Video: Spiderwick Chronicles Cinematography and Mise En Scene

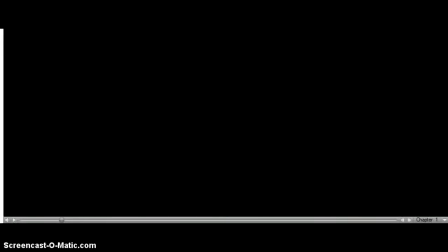This is my director's commentary on cinematography and mise en scene.
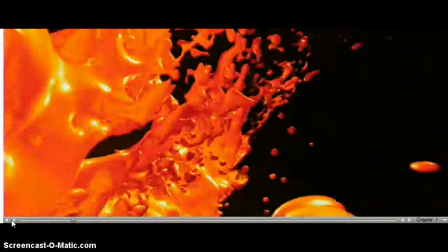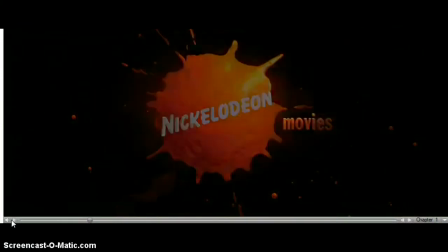That's just the production company. Now I start within a fade into black.
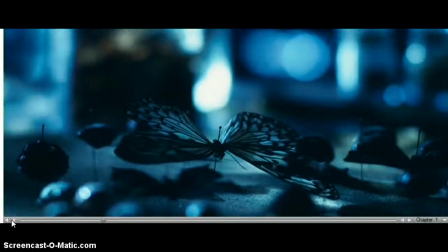Now we can see extreme close-ups of certain insects. Just going to turn it down a bit.
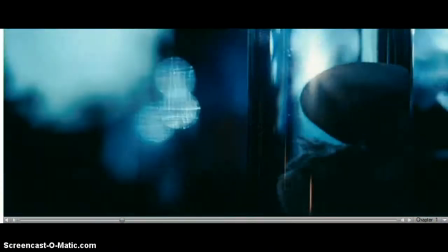Now the extreme close-ups are used to show extreme detail, so we can kind of see that the audience are kind of drawn to the frame.
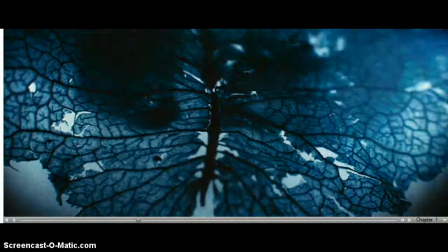The use of close-ups kind of show the significance of what we're looking at, so the audience are drawn to the insects.
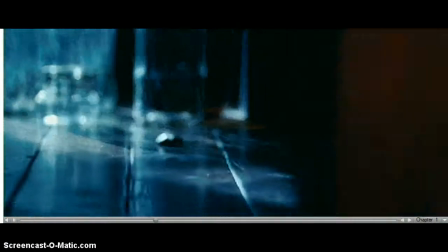Now we're starting with the opening titles coming in, and now we kind of get a full frame of the location they're set in.
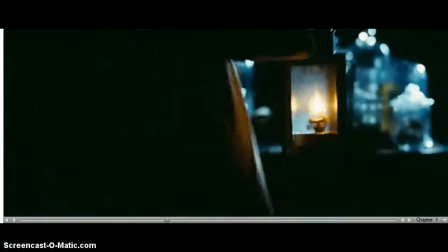Now we can see a man that's just walked in with muddy boots.
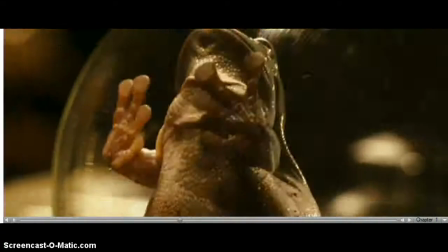That automatically kind of indicates to the audience that maybe he's coming from outside and he's in a rush because he hasn't really taken his shoes off, and maybe we're thinking his own.
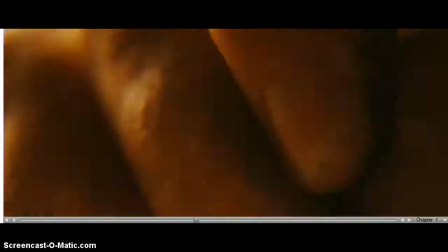Now he seems to move around quite quickly. This is kind of to show he's maybe in a rush.
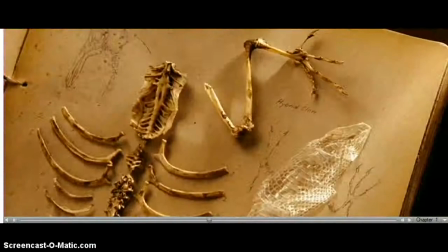Now the fact that quick cuts are used kind of reflects energetic atmosphere and also an
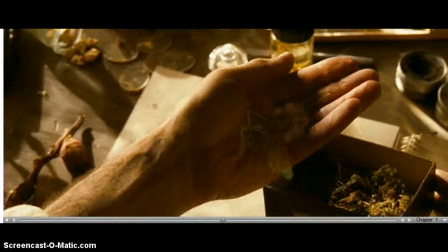atmosphere of chaos, as he's moving around very quickly, and the cuts kind of implement this as well.
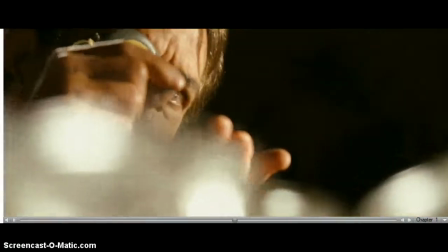Now we can't really see his true identity yet, we just see parts. So for example, you can see his eyes.
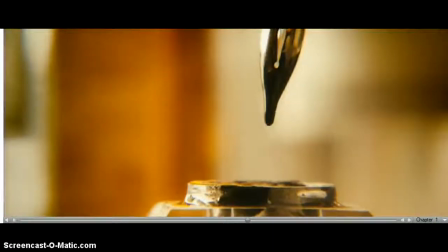That's another close up. And then here we can see kind of another, again, close ups, very quick close ups,
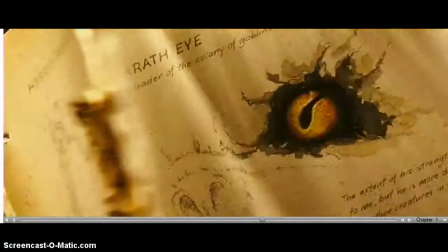again probably showing how he's rushing, or whatever he is doing is very important to him.
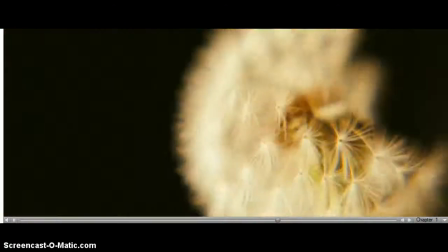So as you can see, we've got a series of close ups again, and now I really like this.
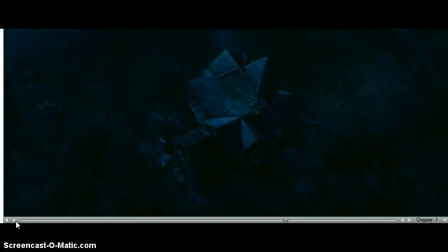Now this kind of acts as the establishing shot, even though it isn't the first shot we see. It's kind of, we now know he's in a house, he's not maybe in a warehouse, and it's quite a normal home, it doesn't look too bad. However, the dark lighting kind of shows that the house could maybe be unsafe or dangerous.
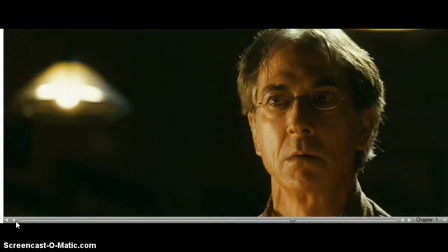Carry on. As you can see, the lights start to shake. This kind of shocks the audience as we think what's happened since he printed the book. Also makes the audience think of the questions like, why is this happening? Where is he?
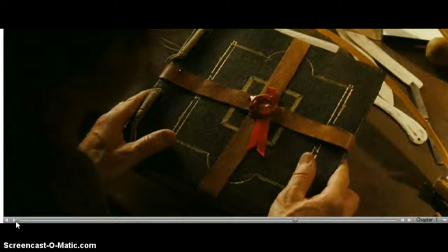What has he just done? Carry on. Now I really liked that close-up of the man's face.
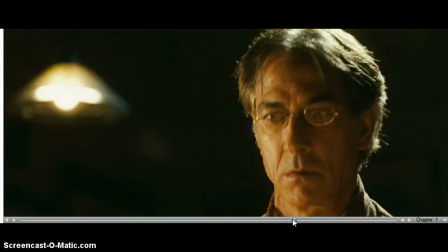Now it really shows how he's feeling at the moment. He's quite shocked, and he's thinking, what have I done, in a way. And the fact that he's wearing glasses, maybe like stereotypically shows us that maybe he's maybe a scientist.
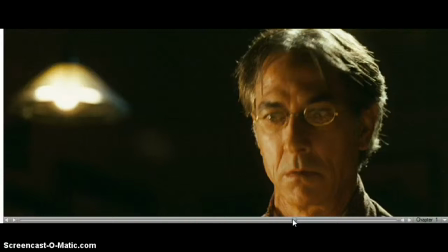His grey hair shows his age, so he's kind of middle-aged man. Let's carry on.
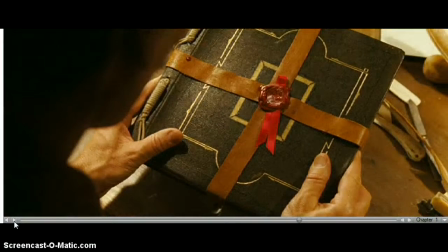Now we have a close-up of the book again. This is kind of showing the significance of this book, so the audience are already drawn to this object in the screen, and this is shown through a close-up.
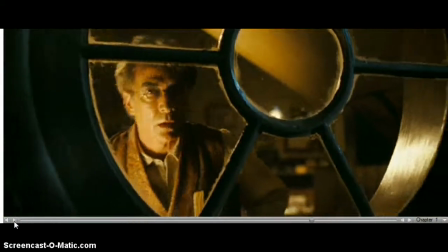Again, now we can see the location. We can kind of really think as a scientist, as there was kind of scientific equipment in the background.
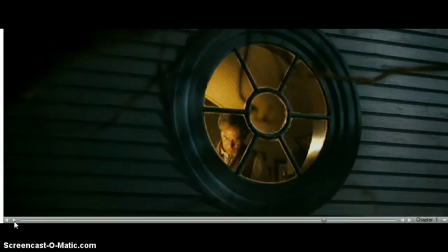You can see him looking out the window. This kind of makes the audience feel kind of uncomfortable, as we're thinking, why is he looking out the window and what is out there?
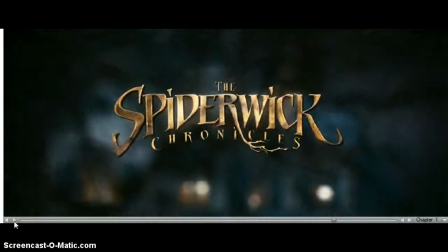And now we've got the main titles coming up in a gold silvery writing, which is sans serif. It kind of creates a magical and also scary atmosphere, but as it is a children's film, it's been like the font that's gold kind of gives that magical fantasy idea of it.
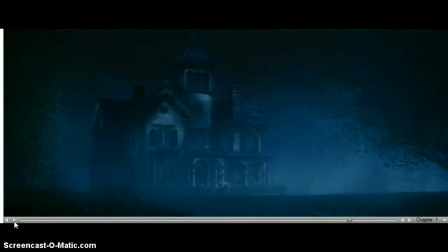And now we can see the full house. And that's my director's commentary.